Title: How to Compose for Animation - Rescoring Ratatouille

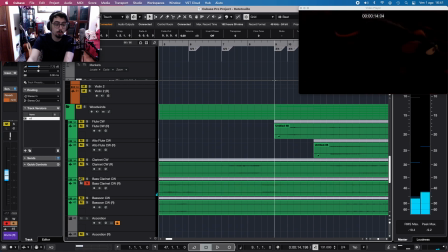[6:15]
Okay, before the gunshot.
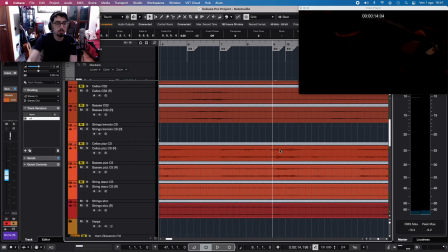[6:17]
In the gunshot I used a technique called Bartok's lap, in which the player of cellos and basses take the string so far from the fretboard and then release it so that the string clashes very hard on the fretboard and make this sound,
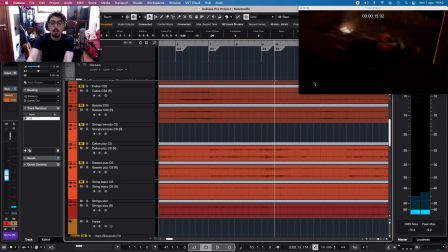[6:37]
this clank sound. Then Remy noticed, goes back, and I underscored these steps going back with a flute here.
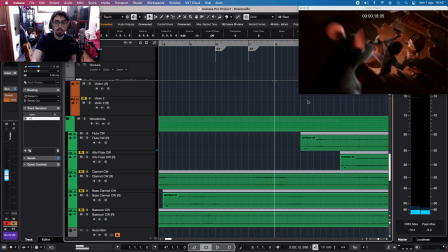[6:54]
All together is this.
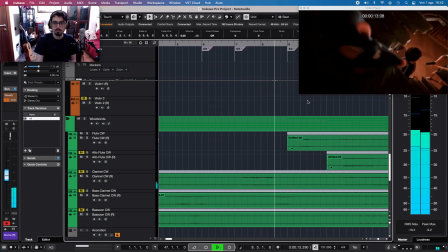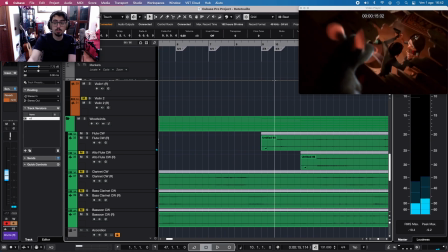[7:02]
Okay, now tension, because we don't know what the woman will do now. Tension, then she drops the gun, and when the gun is dropped, you hear a pluck on the strings.
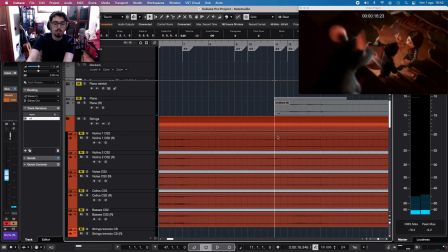[7:19]
And this love scene. For the tension I always used these tremolo strings in crescendo, these tremolo violins.
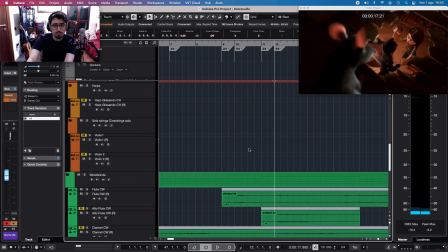[7:30]
And tremolo and trills. And then for this love chord,
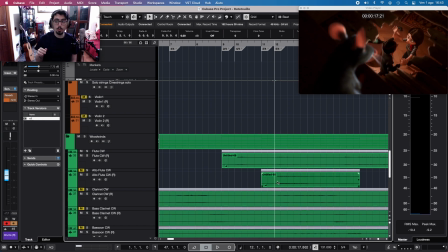[7:37]
I was in the scale of A minor with a sneaky triton now and then, an E flat. This chord is A major, so before we were in A minor, this is A major.
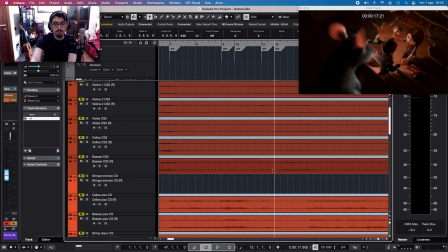[7:52]
And there is this melody on the piano,
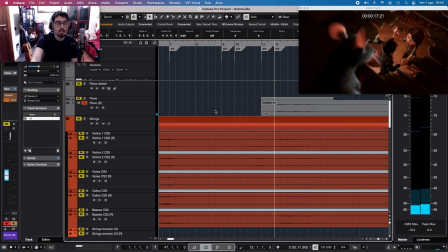[7:57]
which is just a triad of A major with the triton inside,
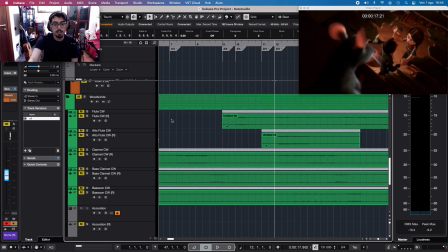[8:05]
dubbed by the flute here.
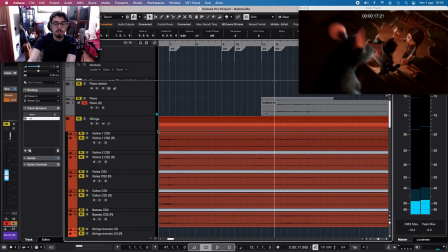[8:10]
Okay, to give the sensation of butterfly in the stomach,
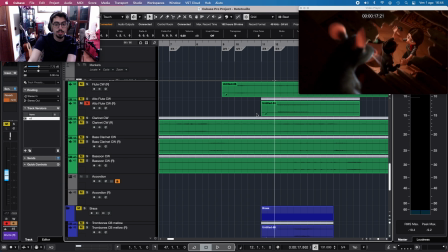[8:15]
I dubbed this with an alto flute which does a trill.
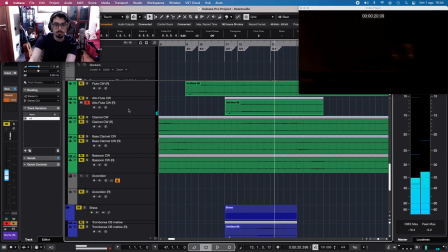[8:23]
Okay.
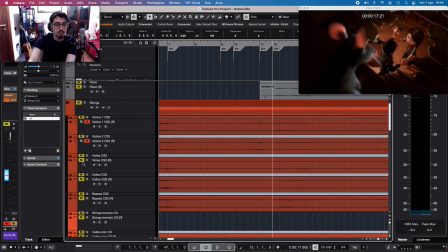[8:25]
And then the orchestration with strings which supports the piano and gives body.
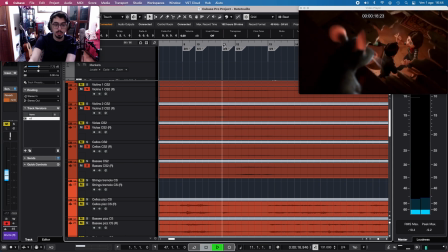[8:36]
You can hear there is a little run at the beginning. Let's run. Okay, so this is for this part. Then Remy starts running again.
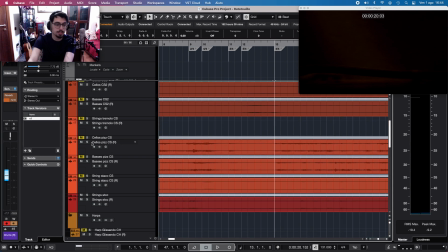[8:49]
And I just used the same technique, so pizzicato on cellos and basses,
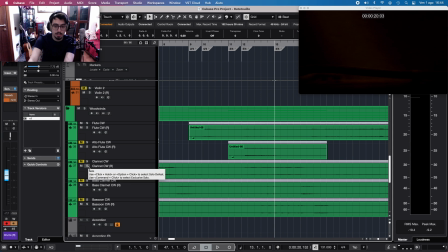[8:56]
and clarinet with the main melody. This time the melody is a little different because we modulated to E minor after this, and the melody is just like the first one but with a couple of notes out.
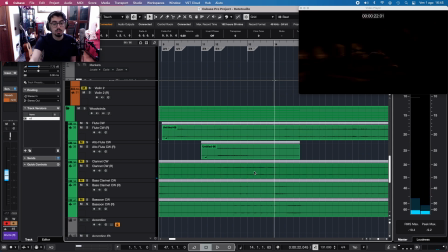[9:13]
Okay. Then there is the talking between clarinet, bass clarinet, and bassoon. You can hear it there one after another. Okay.
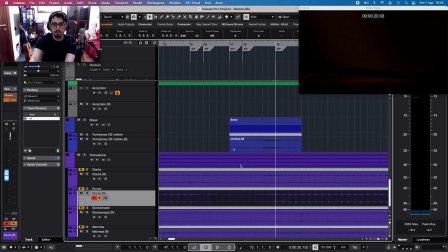[9:31]
And here we always have those pizzicatos, and the drums are a little louder.
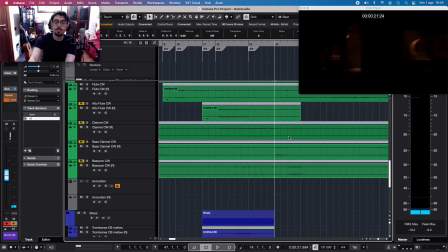[9:42]
Just a little. I had to note the little jumps that Remy does,
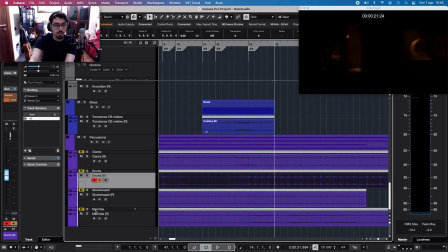[9:49]
and I underscore them with a glockenspiel and a flute.
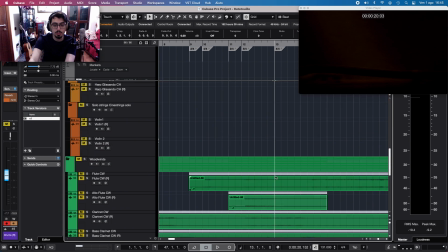[9:53]
So here.
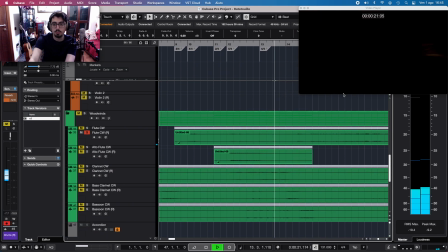you hear.
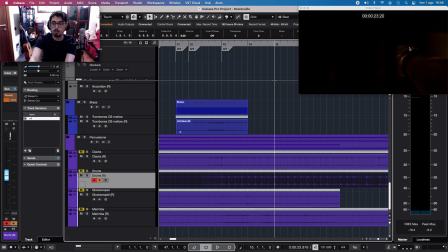[10:04]
Then Remy goes for this tube and then starts going up. When he starts going up, I have to make the music go up,
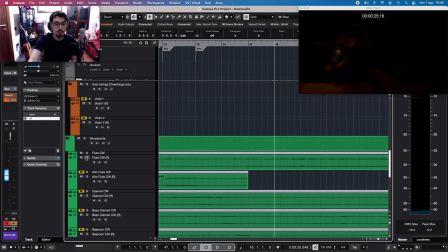[10:17]
so I did an ascending scale on the flute and the strings, the high strings, I think violins.